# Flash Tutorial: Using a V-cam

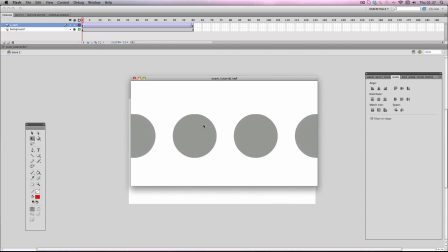247s
But looking at this now, it kind of abruptly zooms out and it's not very smooth, so there's something I can do about that.
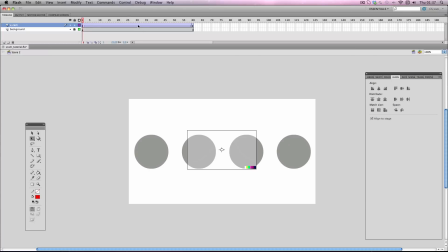256s
I'm just going to click anywhere on the tween and go to properties. Now, I want it to sort of slow down as the camera pulls out, so I'm going to use easing function and put about, I'll crank it up to 100. Let's see what happens.
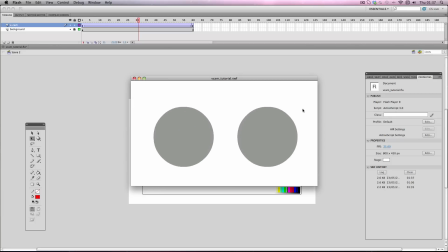270s
So I'm going to test it again and notice how it slows down towards the end, and it's quite a nice movement because it slows down and it's quite nice and smooth.
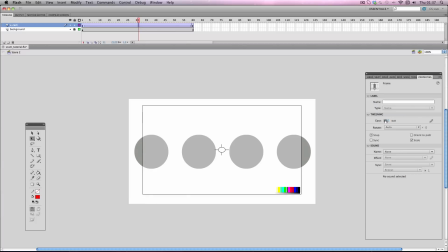279s
Now, equally, you can do the opposite. So I can have it slow down at the start and then gradually get faster.
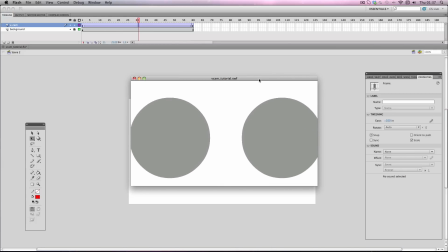287s
Just like this. Also quite a nice smooth movement. But I can also combine both of these.
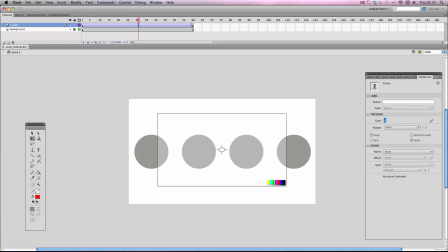293s
So I'm going to put that back to zero. I'm going to put a keyframe roughly in the middle. And then I'm going to click the first half, put it to minus 100, and then click the second half and put it at 100.
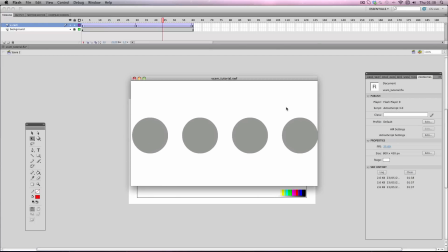310s
Let's test this out. So as you can see, it slows down at the start, it gets a bit faster in the middle, and then it slows down at the end. Now I've used this technique in quite a lot of my animations because it's quite a nice smooth camera movement, and it's great for zooming between characters and just generally any sort of camera movement.
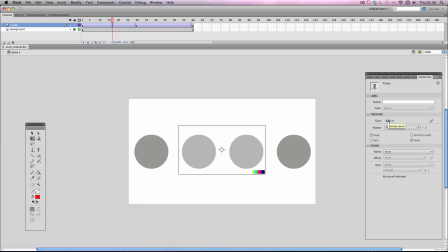329s
Really, it works quite well. Also, if you want to learn more about easing, I've done a whole tutorial on it, so you can click the annotation and have a look at the full tutorial. Okay, so we're pretty much done with this tutorial, but there's one more thing I want to show you. So I'm just going to go to the last frame.
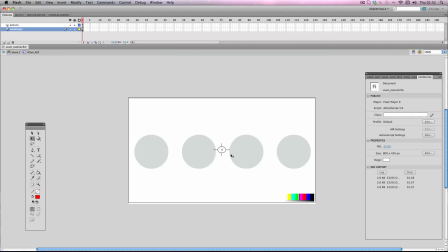345s
Now, remember how I said that these accessories don't appear when you export Flash because of the code? Now, you can actually modify the code so they do appear, and this can become handy if you want to show stuff like watermarks.
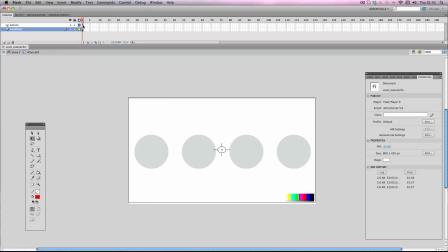359s
So I'll show you what I mean. I'm going to click on the ActionScript keyframe and go on Actions.
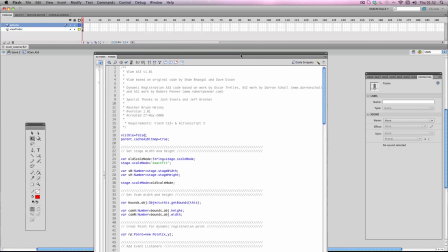366s
Now, for both the ActionScript 3 and ActionScript 2, you should see a line fairly close to the top of the script, something along the lines of this, visible equal false. All you have to do is change false to true.
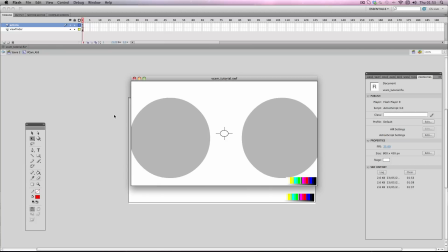382s
And if I export this now, you can see that the accessories are now visible.
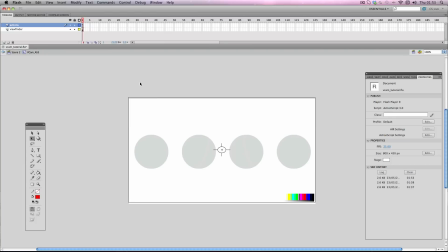388s
So what you can do now is, if you want to add a watermark for your YouTube page or your company, you can. So I'm just going to delete these, because obviously you don't want to see these.
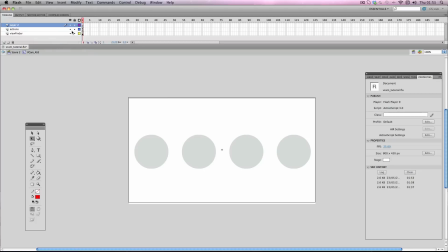404s
And I'll make a new layer, and I'm just going to add an example watermark. I think I'll just add a little smiley face.
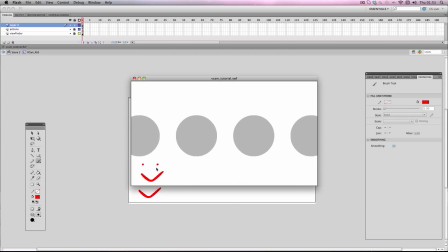416s
And there it is, your watermark on your animation. And if you decide, hang on a minute, I don't actually want to put a watermark on, all you need to do is go back on the ActionScript keyframe,
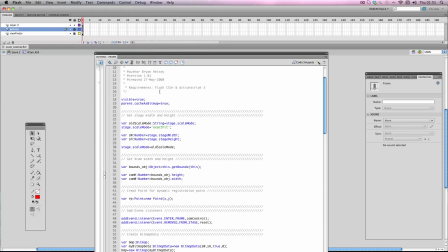426s
go back on Actions, and just change this back to false.
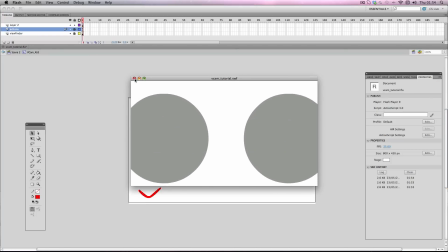434s
And there you go, it's invisible again. Okay, so I hope you found this tutorial useful.
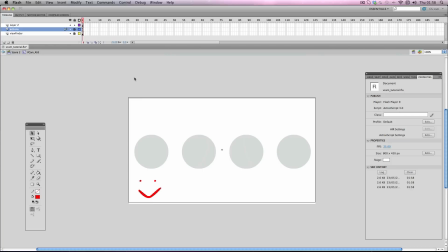440s
And I think the main thing to take away from this is don't be afraid to be adventurous with your camera angles with a VCam. You know, add some rotations in there, whatever you want, as long as it looks nice. And good luck with using it. Okay, so if you want to see more videos like this in the future, please subscribe.
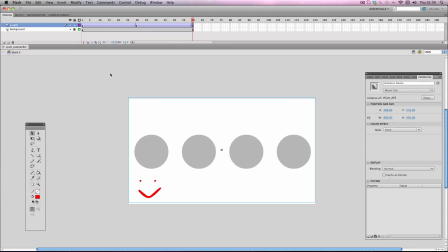456s
Also, if you want to leave a suggestion for a future tutorial, just drop me a comment in the comment section below or send me a message and I'll get back to you. Thanks.